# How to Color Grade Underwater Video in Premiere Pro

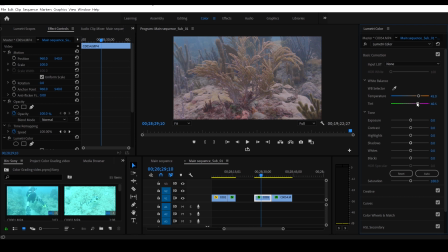So I think that looks good right about there. That looks decent for now. Let's come over here to exposure and I'm going to boost exposure a little bit. Oh, before we do this, let's go back over to the left side of our panel here.
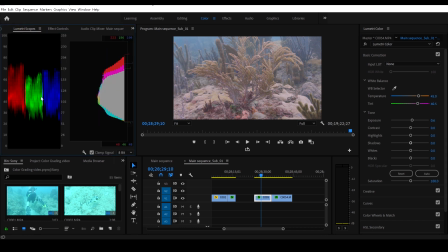And let's look at our histogram and our scope to see what colors we're working with here. So exposure, we can go a little higher in the exposure, boost it up a little bit. Contrast, and we will increase the contrast, and look at that. That looks really nice when we increase the contrast. That makes a huge difference.
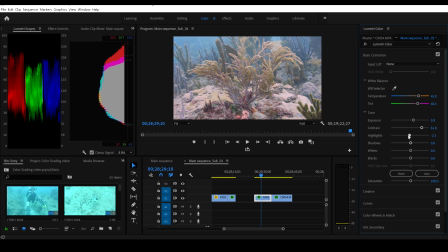Highlights, we'll bring the highlights up. No, I think we'll actually just leave the highlights right there for now. Shadows, I'm going to drop the shadows a little bit. That'll give us nice darks and more contrast.
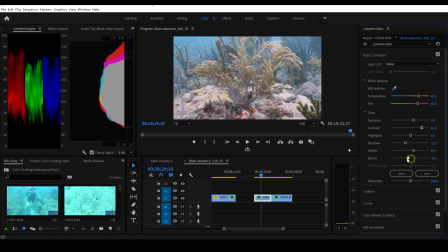Whites, I'll boost the whites a little bit, and the blacks, I will darken those up a little bit. And saturation, drop it down. No, I think maybe we'll boost saturation on this. Well, yeah, we'll bring saturation up a little bit. Now let's see what this looks like here. Let's uncheck it.
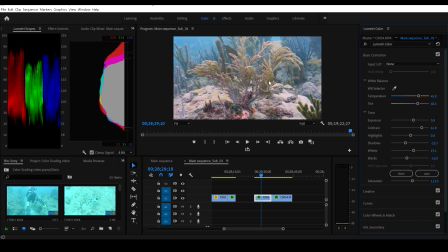Ooh, look at that, that's before. And this is after our very basic color correction. That's starting to look much, much better. So now let's go on to creative. Let's tweak the vibrance a little bit. We'll go up a little bit in vibrance. We have very nice blues in the back. We got some good reds over here in the corals.
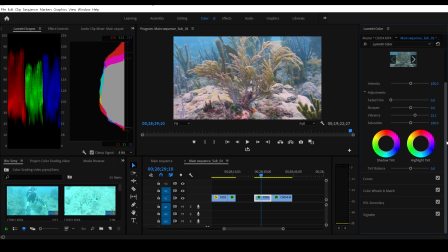And I'm gonna leave that saturation slider alone. We'll go to curves. Again, we'll start on this graph here.
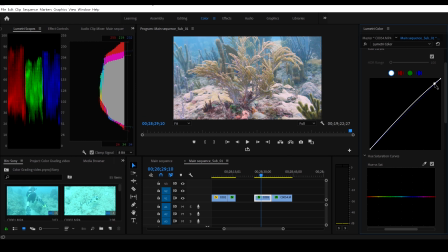We will start on the white and at the top, we'll grab it at the top, bring it up, bring it down, leave it right there actually. Grab it in the middle, bring it up. No, that washes it out. We'll go down a little bit. That looks pretty nice. Grab it on the bottom, bring it up. No, no good. We'll go down with a little bit.
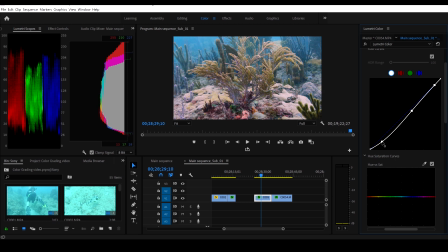And yeah, that's making it real clear, nice and contrasty. It looks really good. So let's grab it on the red graph now. Bring up the reds a tad in the highs. Nope, too high. Bring it back. Grab, nope, too high again. Okay, that looks okay.
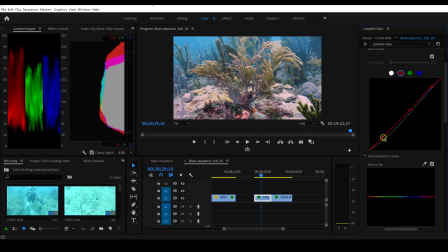Grab the middle. Bring it, actually we'll leave that there. We'll grab it in the bottom. And that looks decent there. The greens, let's grab the greens and you know what, I'm gonna leave that right there. Yeah, I'm gonna leave all these right here. Let's go to blue. Bring the blue down a speck in the highs.
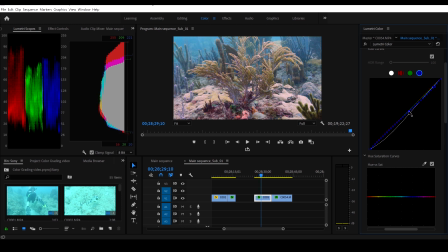Bring the blue. That looks pretty good right there. Okay, let's just leave that one alone. Let's see how much of a change we actually made. Uncheck it. Yeah, look at that. So we gave it more contrast, a little bit better colors. Now, I think we go here to this hue to saturation. This is gonna make a big difference. So we'll grab the reds. We'll boost the reds a little bit.
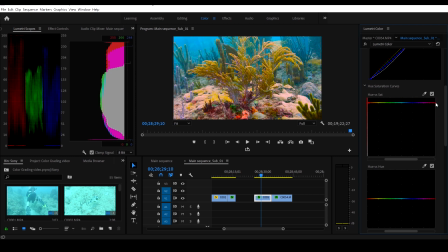And you can see, if I boost the reds way up here, you can see everything gets a little crazy, but you do see that it does exaggerate the reds and bring it up. So that looks pretty good there in the reds. Let's grab the greens and bring it down a speck.
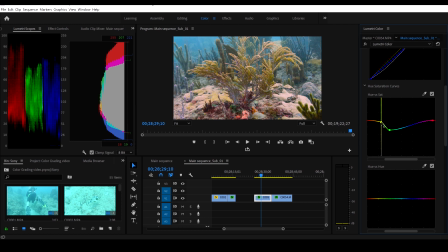Okay, grab the yellows and let's play with that. Ooh, bring the yellows up a little bit. That makes the coral and the sea whip look really nice. Let's grab the blues and bring that up. Let's bring the blues up a little bit there. Now we have a lot of color going on in this picture and that really brings out the vibrance of this coral.
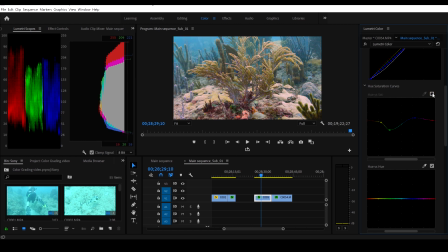Let's uncheck this graph and see how much of a change we made. Okay, so that's just a real minor change. That looks pretty nice. And we can always go down here, hue versus luma, and we can grab the blue. Let's brighten the blue up a little bit there. That looks pretty good.
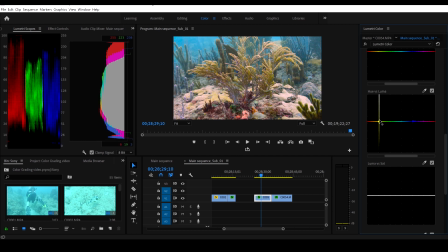Let's drop the yellow down a, bring the yellow down a speck. Bring the greens down a little bit. And the reds we will bring, we'll leave the reds alone.
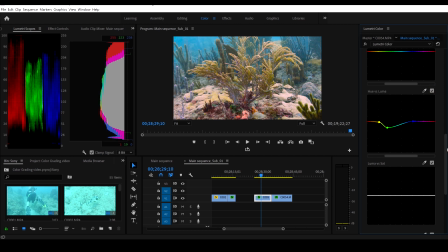And that looks pretty decent there. Okay, so let's go all the way down to vignette. And I'm gonna add a little bit of a vignette to it, again, because I like the vignette look.